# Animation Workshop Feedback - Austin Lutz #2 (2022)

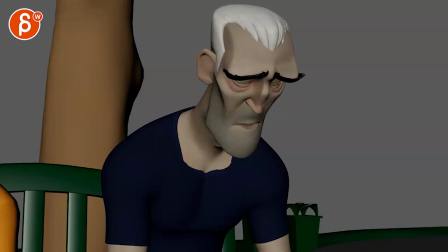[4:08]
i can see from here to here like max to here but this gets too low i have no idea what it's
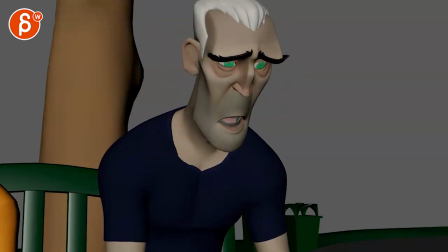[4:16]
like to be unless unless you keep it hold on let's grow it off unless you keep it that low and don't go that high you know i mean you gotta you gotta
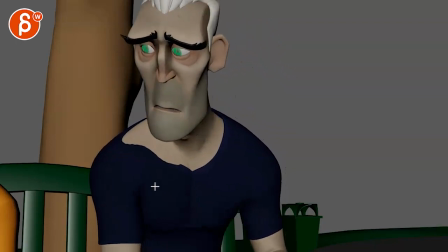[4:24]
find a good middle ground to not go crazy you have no idea what it's like to be a card and then in all of this you can see like big
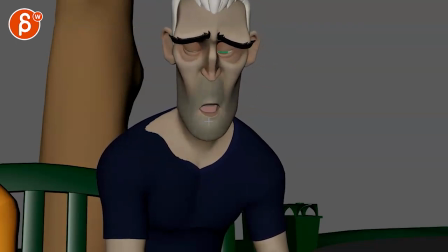[4:33]
changes over one frame that one frame and then you got corners going in
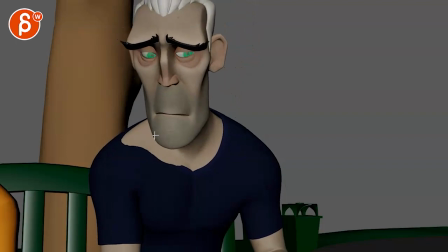[4:39]
stopping and then popping over one frame out card this i would probably have them off a little bit more open for that sound
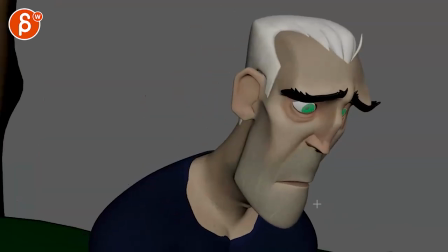[4:51]
that's a bit too sharp the shoulders and then here all this there's a really a lot of breathing but with your mouth closed which is odd all through there there's so much breathing so keep that mouth open and here
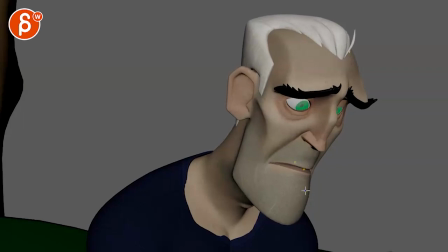[5:08]
we have the thing again of of really like a really big distance going up and down
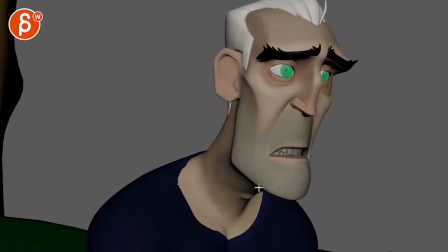[5:13]
with their shape see these horrors and then we're back to a lot of like one frame pops and stops with the jaw and then shapes coming in and it kind of changing direction as well kind of
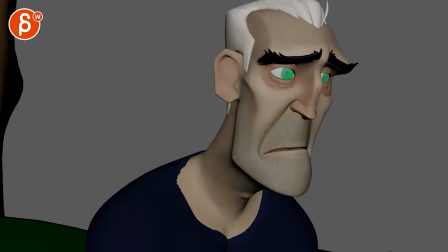[5:27]
goes up and then down and then again really a big scale difference there but you can you can hear all that breathe this is my that's mouth breathing it's not nose breathing
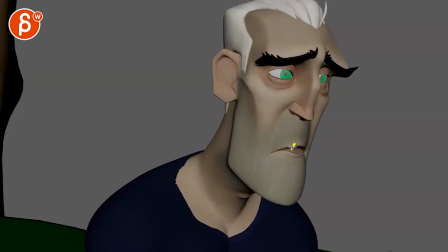[5:41]
do nothing and then do nothing again it's this really big pop in here it almost feels more like a translate versus a rotate but it goes like one way and then it goes down the other way and it goes back down again again with some pops there nothing and
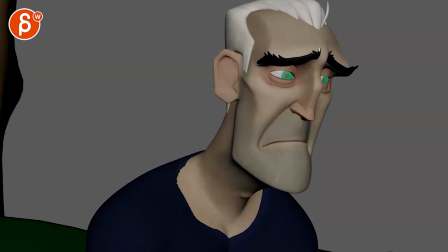[5:59]
then watch out there's a little bit of separate stuff going on on this side and
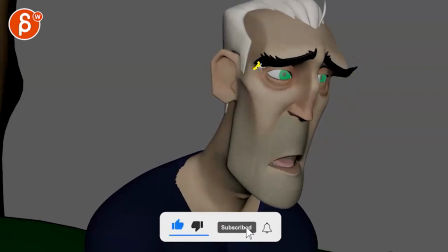[6:08]
then usually i treat the outers fairly stiff like if you raise this it's a bit odd to have it's like the opposite
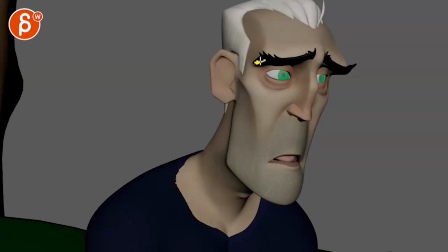[6:16]
so you have a little bit of movement actually how i approach the eyebrows where there's a little bit of movement here for some fleshiness but everything else is through this and this section the mid and the inner and the mid and not keeping this locked and only the outers going up because that's that especially feels weird with
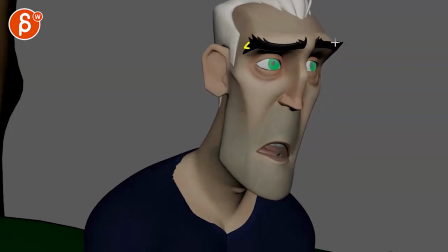[6:32]
that big shape going up here and then at the end we have them go down again but then separate like this here but nothing here and
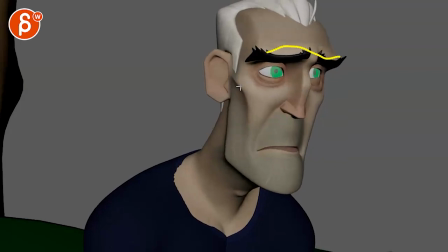[6:40]
it's only here a bit more here it feels a bit wobbly You have no idea what it's like to be a coward.
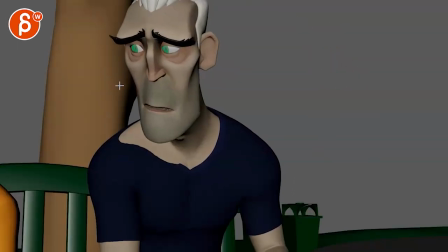And then watch out. Your eyes, they go over there. And right at the end, they go back to the left.
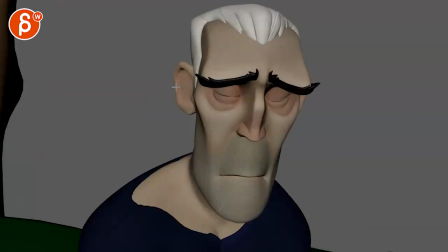[6:59]
But then it feels like this eye travels more than the other.
See these horrors.
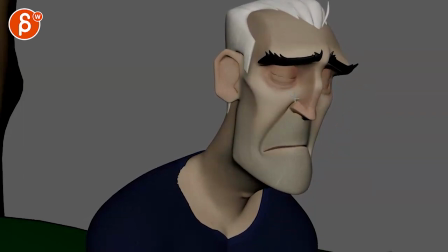[7:06]
And then your blinks are so really, really fast. Like you have a one close. And then the open locks. It doesn't ease in to a stop there. And then we have like separate flutter or like some movement in one eyelid here Yeah, that's all busy work there
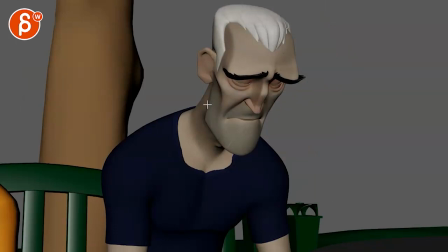[7:27]
Where I feel like generally it just it just makes it all very busy Like that's my main impression that I have where I like what the body is doing some movement.
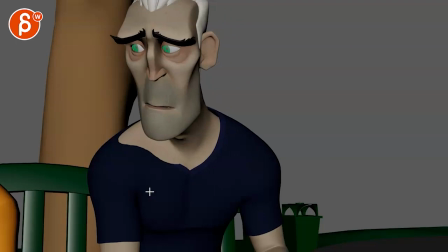[7:35]
You could probably even I think you can go further, but maybe we just slap more lean, but just a lot of little quick moves in like anything that moves except for me for this section that's a bit too fast and all these are too fast
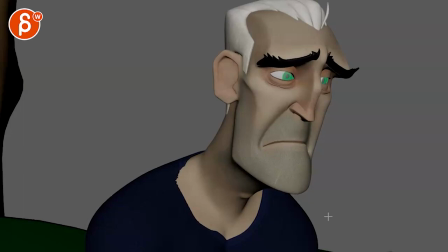[7:53]
i don't mind like you know going into fine detail terms like a quiver but then that will be concentrated around here
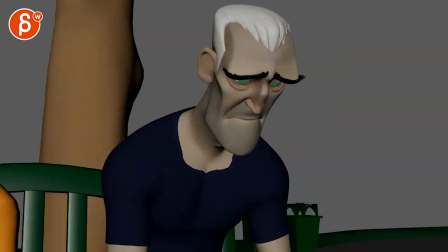[7:59]
while we still have the mouth open for some mouth mouth breathing you have no idea what it's like to be a card
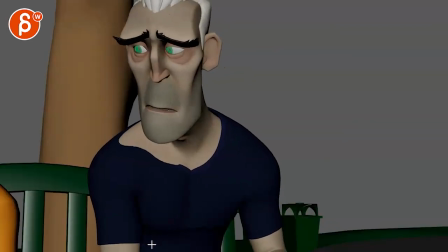[8:07]
you have no idea what it's like to be a card and then careful that we don't have things kind of starting something at the same time there's a little bit of a move over stop and shoulder up stop at the same time and it gives us a bit of a like hitting a wall with this as well see these horrors
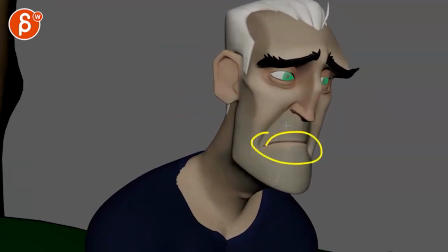[8:28]
yeah the biggest thing is that how that doesn't connect to the sound at all do nothing and then if you do know stuff like again this feels separate and on something like that like once you go down like let's pretend you will go down this far that to me is when you go down
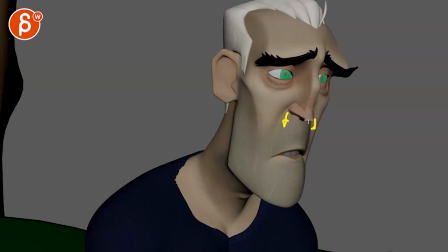[8:47]
and that's when those now the nostril corners go down a little a little bit not too much of the nose tip will go down and a little bit in here because it's the jaw going down
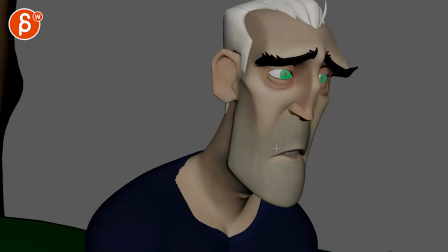[9:00]
that that pulls that skin down as well that's how you get that fleshiness around here but right now it feels just too separate so
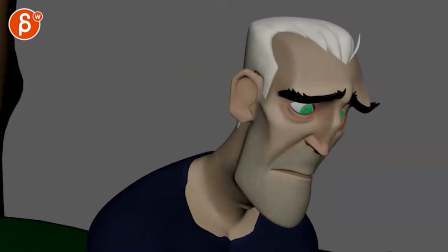[9:09]
i think as an idea still works i can rework the camera a little bit as mentioned at the beginning but then the the uh
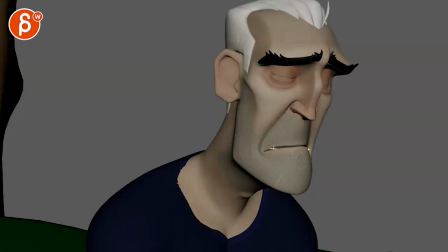[9:16]
just the facial work is too busy like really watch out listen to the sound because of the the mouth opening and then simplify things a bit more so it's
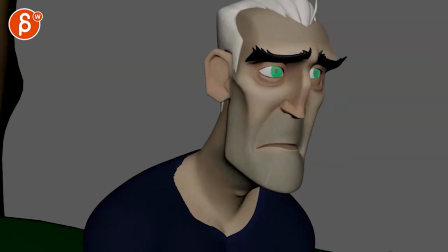[9:23]
not so it's not that much jitter in there if that makes sense all right thanks all right there's an email you can sign up you can start whenever you want you can submit whenever you want you get 16 submissions either way a like and subscribe would be awesome all right thank you